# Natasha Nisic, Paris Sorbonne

Le moment où quelque chose se passe, et ce moment-là dure. Ce qui m'intéresse, c'est que dans ce cas-là, c'était 28 secondes le temps du tremblement de terre, ce qui est à la fois extraordinairement bref et extraordinairement long. Hein, c'est-à-dire qu'on atteint des moments d'infinité ou d'un temps complètement suspendu ou d'un temps qui s'est arrêté. Et puis il y a le temps d'après. Une fois que les choses se sont stabilisées, qu'est-ce qui se passe et comment est-ce que ça continue? Est-ce que ça peut être pareil? Est-ce que ça ne sera plus? Etc. Voilà, c'est ces trois temps-là qui m'intéressaient et la pièce est construite comme ça.
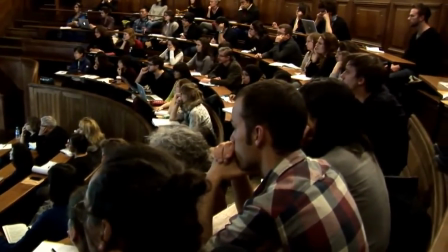1034s
C'est-à-dire qu'on rencontre trois personnages qui chacun vont vivre,
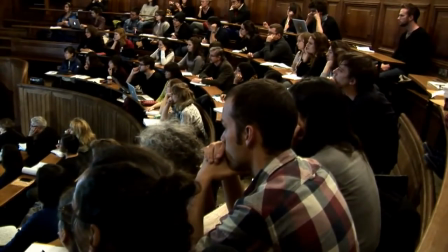1039s
ils vont raconter le temps exact un petit peu avant et pendant et un tout petit peu après. Voilà ce temps-là qui se dilate, hein, ce temps de, où ça se passe. Et dans les vues qu'on a du paysage, on va traverser des espaces qui sont
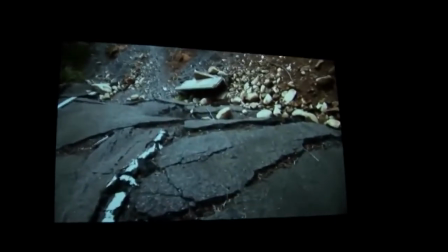1060s
des espaces d'après, par exemple ce barrage qui a résisté, ou bien, je vais vous le montrer, le moment le plus spectaculaire,
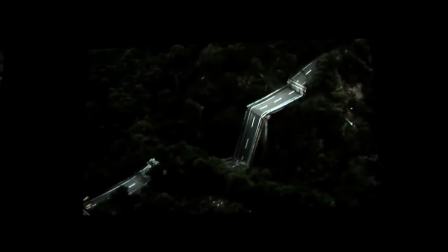1069s
là où on voit la route complètement brisée, ça c'est absolument incroyable. Voilà, ça je vais vous montrer. Et après, dans la vidéo, vous verrez, on reconstruit. C'est-à-dire que l'année d'après, je me suis dit, est-ce que il a fallu que je retourne sur place, d'une part parce que j'avais pu que survoler, et d'autre part, je me suis dit, mais qu'est-ce qui se passe en un an? Qu'est-ce qui se passe? Est-ce qu'ils auront reconstruit? Est-ce que les gens auront déménagé? Qu'est-ce qui va se passer? Et en fait, voilà, la montagne se rebâtit petit à petit, mais les gens étaient toujours là, et les ponts brisés étaient toujours aussi brisés,
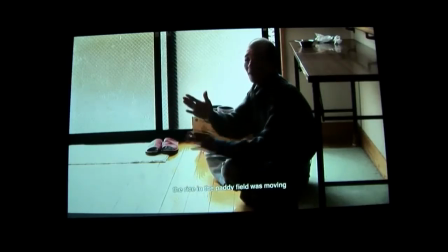1113s
et ça n'avait pas beaucoup changé. Là, je voulais juste décrypter un petit élément important de dispositif, parce que je vais le comparer à F. Le son est très important, ces animaux, en fait, c'est très étrange quand on est au Japon,
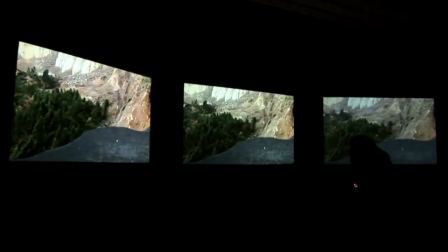1132s
le bruit de ces cigales et de ces oiseaux est extraordinairement présent et puissant.
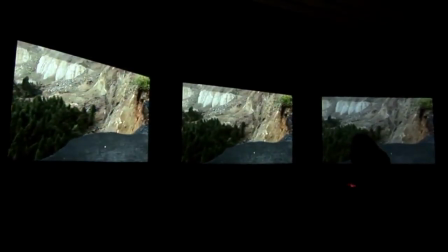1138s
Hein, c'est comme une espèce de... On est très peu habitués, nous, à cette présence-là.
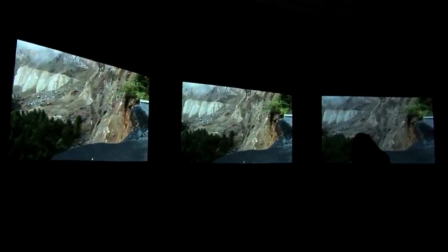1143s
Et le contraste est d'autant plus saisissant que ce paysage est plus que bouleversant, plus que déchiré.
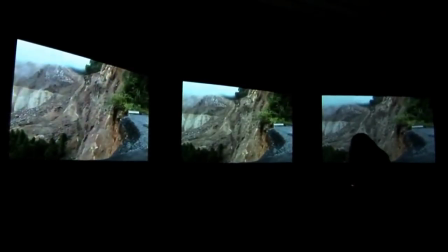1150s
Et cette nature hésite entre être joyeuse et effrayante.
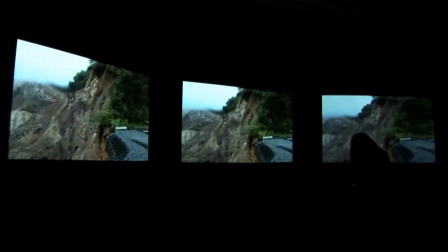1157s
Hein, on est entre la jungle, une espèce de jungle, mais... peut-être plus familière et plus sympathique qu'une jungle sauvage.
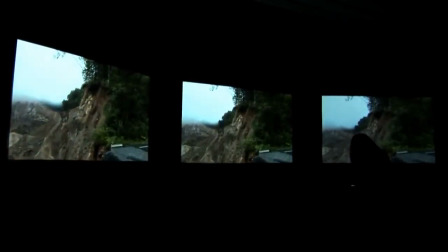1165s
En tout cas, elle fait appel à nous qui venons d'Occident, à un imaginaire qu'on n'en a pas, qu'on ne connaît pas.
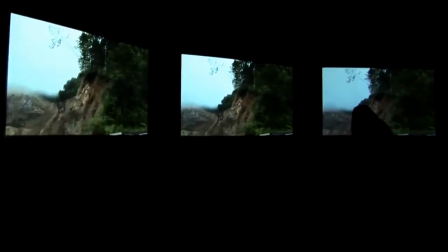1172s
Et donc, il nous manque beaucoup de repères, de lectures. Donc, on est désarçonné entre ce paysage et ces animaux.
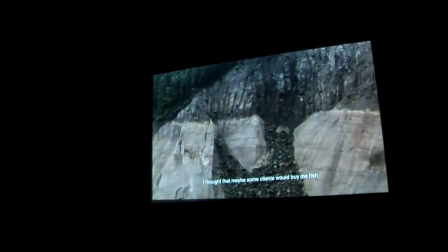1180s
Et c'est cette place du spectateur qui est pris entre ces étaux de perception qui m'intéresse.
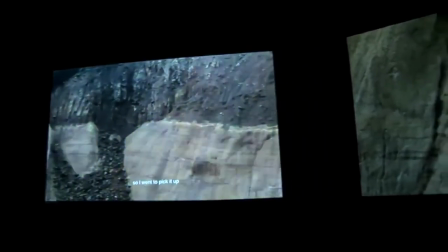1186s
Et c'est pour ça que cette pièce est construite avec ce triptyque, hein.
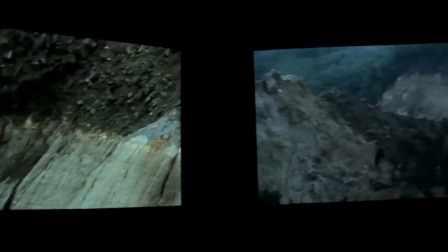1192s
Ça, c'est un autre élément que j'ai mis en place, c'est-à-dire le récit, il a une espèce de linéarité construite sur ces trois temps, c'est-à-dire l'avant, pendant et après, et surtout le récit se déploie sur trois écrans avec une composition qui est une composition d'ordre musical pour moi, hein. Les trois écrans fonctionnent comme un peu comme on construirait une partition avec des moments de soliste où le soliste joue, et ce que j'appelle le soliste, c'est quand la personne parle et raconte et relate et rejoue, Et puis, des moments où les choses sont ensemble, où les trois écrans ont la même image, et puis, parfois, les trois écrans ont une image différente.